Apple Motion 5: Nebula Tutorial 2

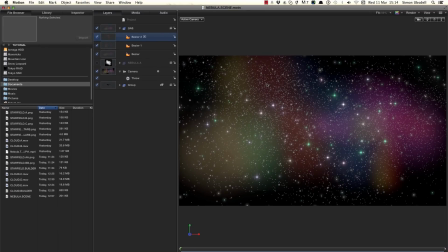(8:16)
So just before we move on to bringing in the clouds and building up the nebula, I want to move these gas layers back in space so we're a little bit further away from the camera.
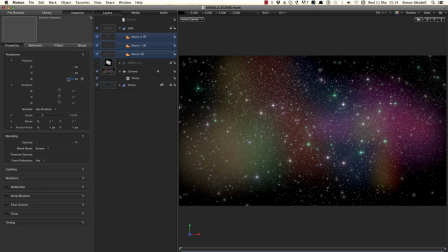(8:27)
So I'm going to select them all, hit F1 for the inspector. They're currently at 375 and the reason for that is that's where the camera was when I made them. But I'm going to push them back to -1000 like that, and then as you know we just need to scale them back up again
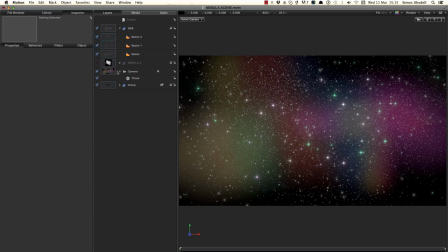(8:46)
like so. Okay, so we can move on. So now let's turn back on our Nebula A group like so and twirl it open,
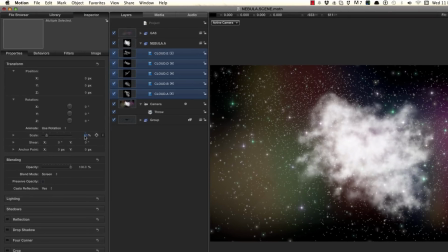(8:59)
and let's push these clouds back also to -1000, so they're sitting in among that gas. -1000 there, so that's all 5 layers.
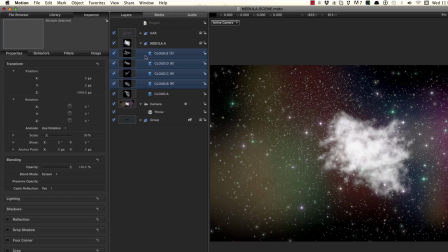(9:11)
Now I'm just going to turn off all but one, so select them all, click the disclosure box and hide them.
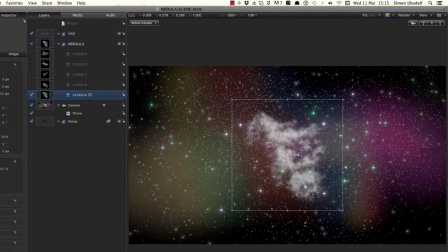(9:18)
And what I want to do is I just want to move this around till I get it into some sort of shape.
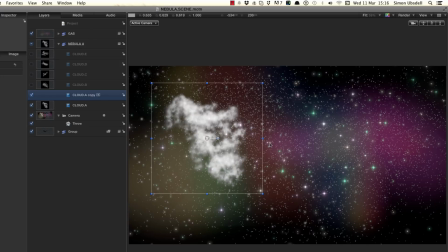(9:25)
So let's hold down the Alt key and move this same one across to here,
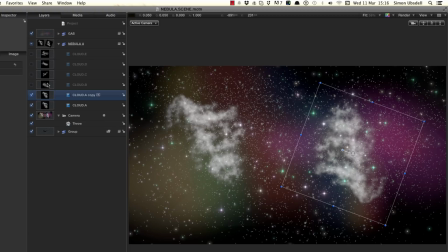(9:31)
and this time around let's rotate him around like that. Let's maybe turn on Cloud B and see what we can do with that. Let's move that into there.
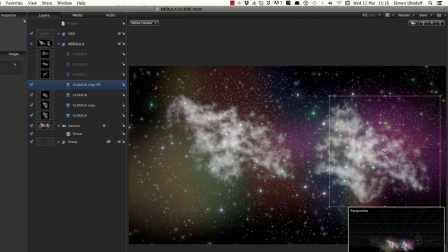(9:45)
Maybe clone that, bring it over here, scale it right down. Again, let's flip it over probably, like that. Let's turn on Cloud C. Now cloud C is a nice sort of little thin one, and I want to make a sort of thin
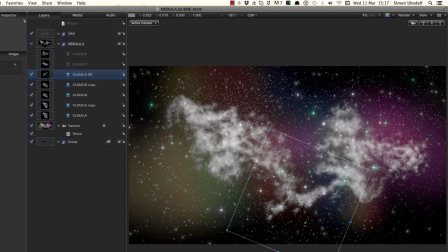(10:04)
band going through down there at the bottom. I'm going to again hold down the Alt key, move that along, flip him over like that, scale it down a bit maybe. I'll turn on cloud D. Cloud D could be useful over here perhaps,
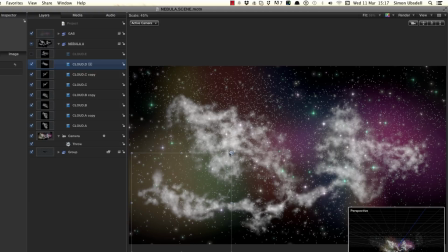(10:22)
maybe a little bit smaller like that. Where else could we use it? We could use him over here, coming off the end of that possibly. Close, scale it down a bit, and let's turn on cloud E. What can we do with that?
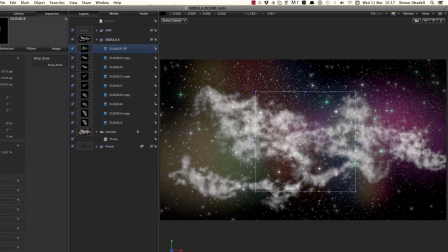(10:40)
That's quite nice where it is actually, but what I'm going to do is I'm going to reduce its opacity down to about 50%,
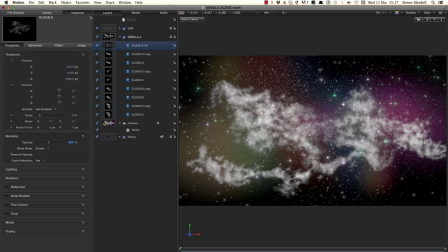(10:47)
so it's just more hazy. Let's clone that as well by holding the Alt key, move this over to here. That looks quite good. Good thing to do is keep gaps, because if you keep gaps it's going to look much more Nebula-like.
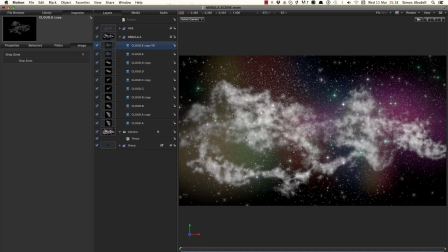(11:02)
There are always these sort of dramatic holes that you get, which are really impressive. So let's bring that level back up again, I think. Maybe not all the way, maybe to about 75%. At this point I want to add some colour into what I've done so far.
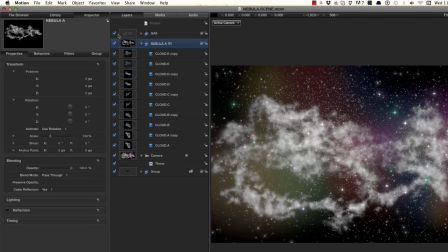(11:19)
So I'm going to select that Nebula group, Command 2 for the library. I'm going to come to Filters, Colour Correction, and I'm going to look for colour balance,
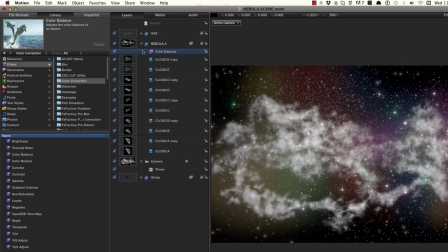(11:30)
and I'm going to drag it onto that Nebula group like that, and hit F3 for the inspector.
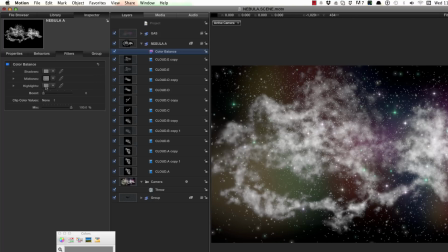(11:36)
So I'm going to click on the swatch for the midtones and move the colour picker over where I can see it,
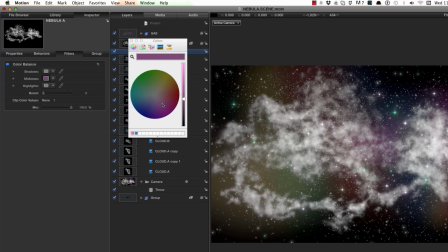(11:42)
and I'm going to make the midtones kind of purpley,
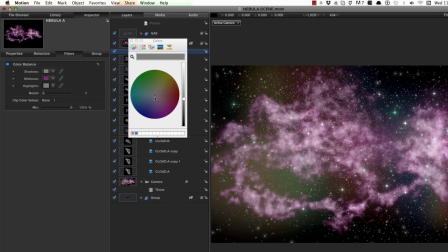(11:47)
and the highlights I just want to be somewhere over here.
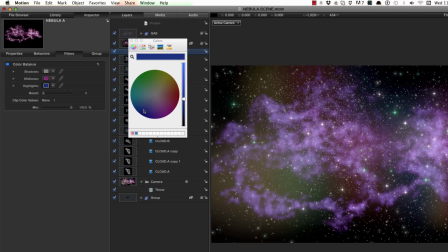(11:53)
Again, just kind of, I'm trying to keep it all toned down so it's not too bright as yet. Just a word of warning, don't click on the shadows. I'm going to show you what happens if you click on the shadows.
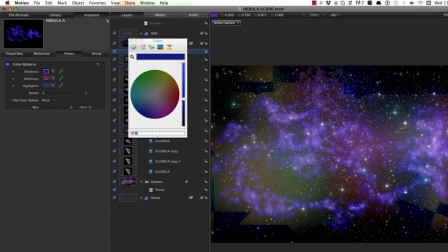(12:04)
You'll see that I'm seeing through all sorts of edges that I don't want to see, so best leave the shadows alone.
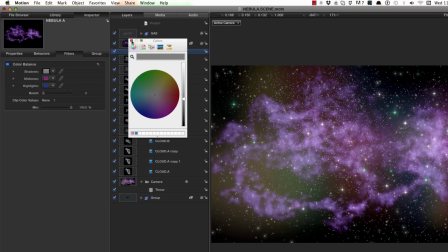(12:11)
And let's move on.
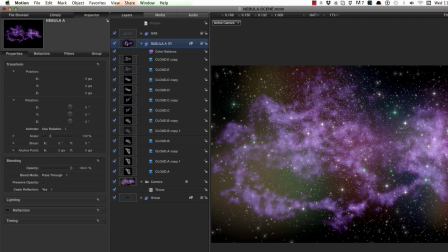(12:12)
So what I'm going to do, I think, is probably make a new group, Command-Shift-N, come back to my file browser and pick up those 5 clouds elements and bring them into this new group.
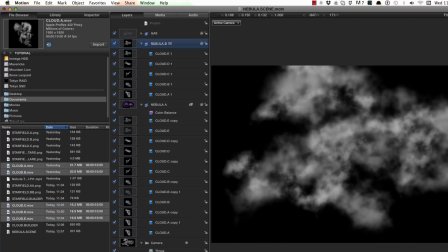(12:27)
And I'm going to call it Nebula B. And I'd like to select all these clouds, F1 for the inspector.
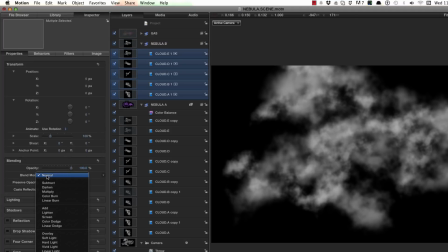(12:35)
Let's set the blend mode again to screen.
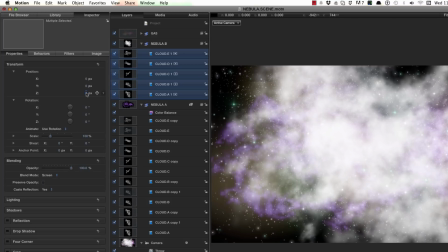(12:39)
And for the position here, under Z, let's push them back behind our current layer of clouds.
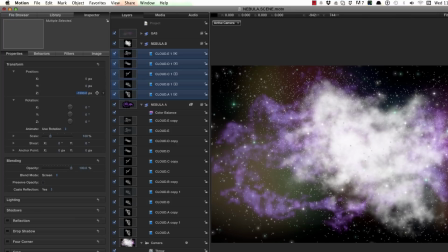(12:46)
Let's push them back to -1500. So again, we've got some parallax going on in here with these clouds.
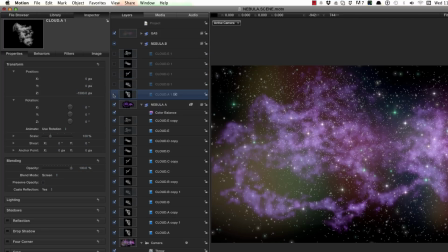(12:53)
Again, let's turn them all off by clicking the disclosure triangle and turn back on cloud A. Before we go too far,
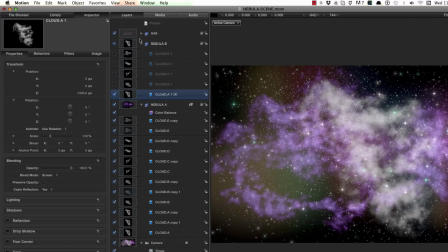(13:01)
let's add back in a color balance filter to this new group, just so we can get a feel for what we're doing.
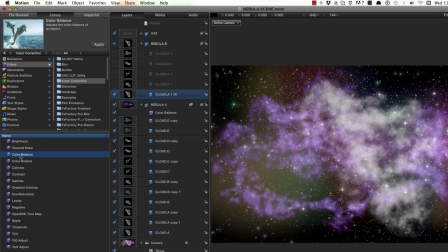(13:08)
So Command 2 for the library, look for color balance, add it to Nebula B. Just so this is a bit more logical, I'm going to move Nebula B behind Nebula A. So that's Command /bracket. And let's close down Nebula A while we're at it. Let's click on the color balance, F3 for the inspector.
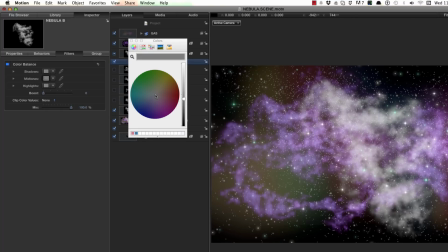(13:28)
Again, let's make some adjustments to these colors. See how that all works. I think I want these tones to be heading warmer than before, so let's also click on the highlights.
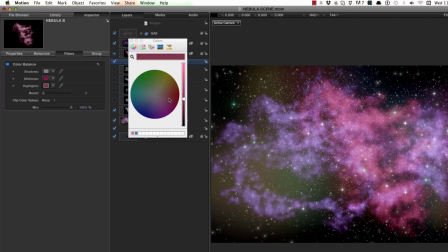(13:44)
Just get them feeling like they're a bit warmer, so the whole thing still hangs together.
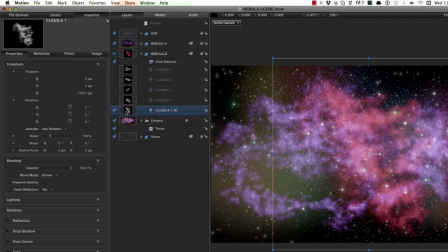(13:50)
Right, that's cloud A. Let's turn on the overlays. I quite like what it's doing here.
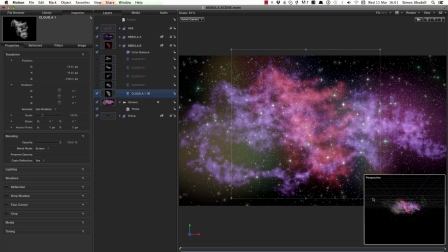(13:56)
It's giving me a much sort of softer, broader cloud in the background, and I think that will really just help to give this sort of gaseous effect. I think what we can also do is just reduce the opacity a bit. That's down to about 75.
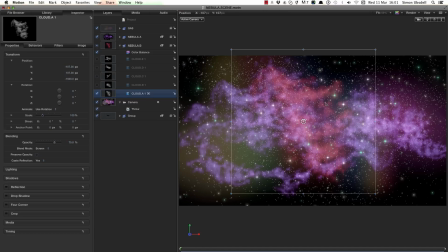(14:11)
So turn on the overlays again. Let's make a duplicate of this by holding down the Alt key as we drag. I'm going to shrink that down. I just want some detail in that corner over there. Shall we flip that? See how that works? Yes, let's flip that and see how that works.
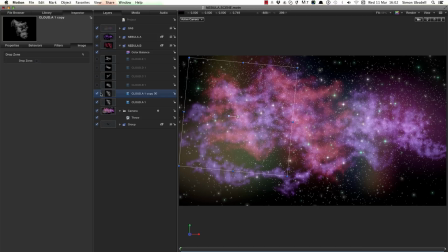(14:30)
Let's turn on cloud B. Again, we're looking for nice soft areas with this, just sort of sitting back behind everything else. And let's turn on cloud C. Here's our nice little thin one.
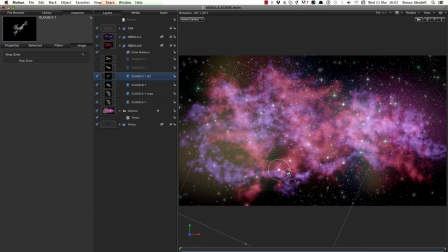(14:45)
And what I'll do is I'll use this one down here to give some sort of backing to that little chunk that I made down there. We could probably reduce that opacity a bit more for that one. Just So it's kind of nice and gassy. Turn on cloud D. We don't necessarily need all of these, but it doesn't hurt.
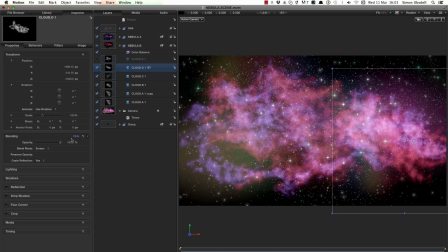(15:04)
Let's shrink it down a bit and again reduce the opacity. We can probably go to 50%. Lots of subtle detail is what's going to really make this work, you'll find. Turn on cloud E. What's that doing? That's sort of through the middle here.
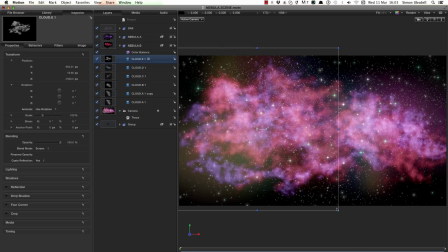(15:22)
And let's scale that down a bit. Quite a bit. Possibly use that down in here. Okay, so that's our Nebula B, and I'm basically going to do the same thing again.
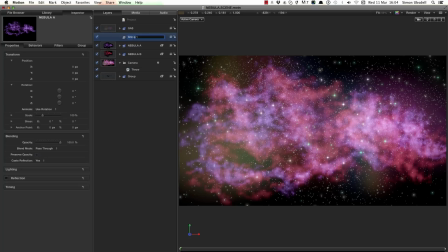(15:39)
So Command-Shift-N to make a new group. This one I'll call Nebula C, and this one is going to be in front of everything, and it'll start to be a lot more interesting when I put this one in.
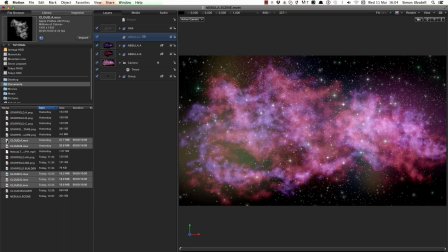(15:52)
So again, come to the file browser, bring in those 5 elements, like so.
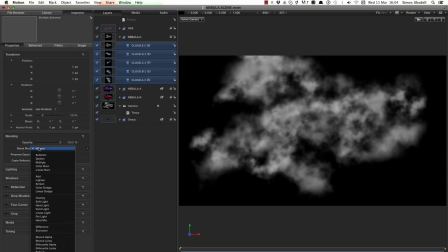(15:59)
F1 for its properties here, again blend mode, let's set to screen, and again Command 2 for the library.
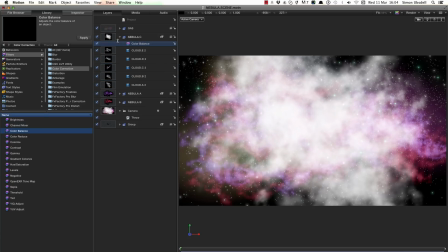(16:08)
Let's bring in a color balance filter, F3 to set that up.
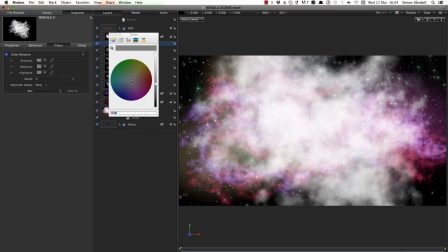(16:13)
So this time let's adjust the midtones so they're quite warm.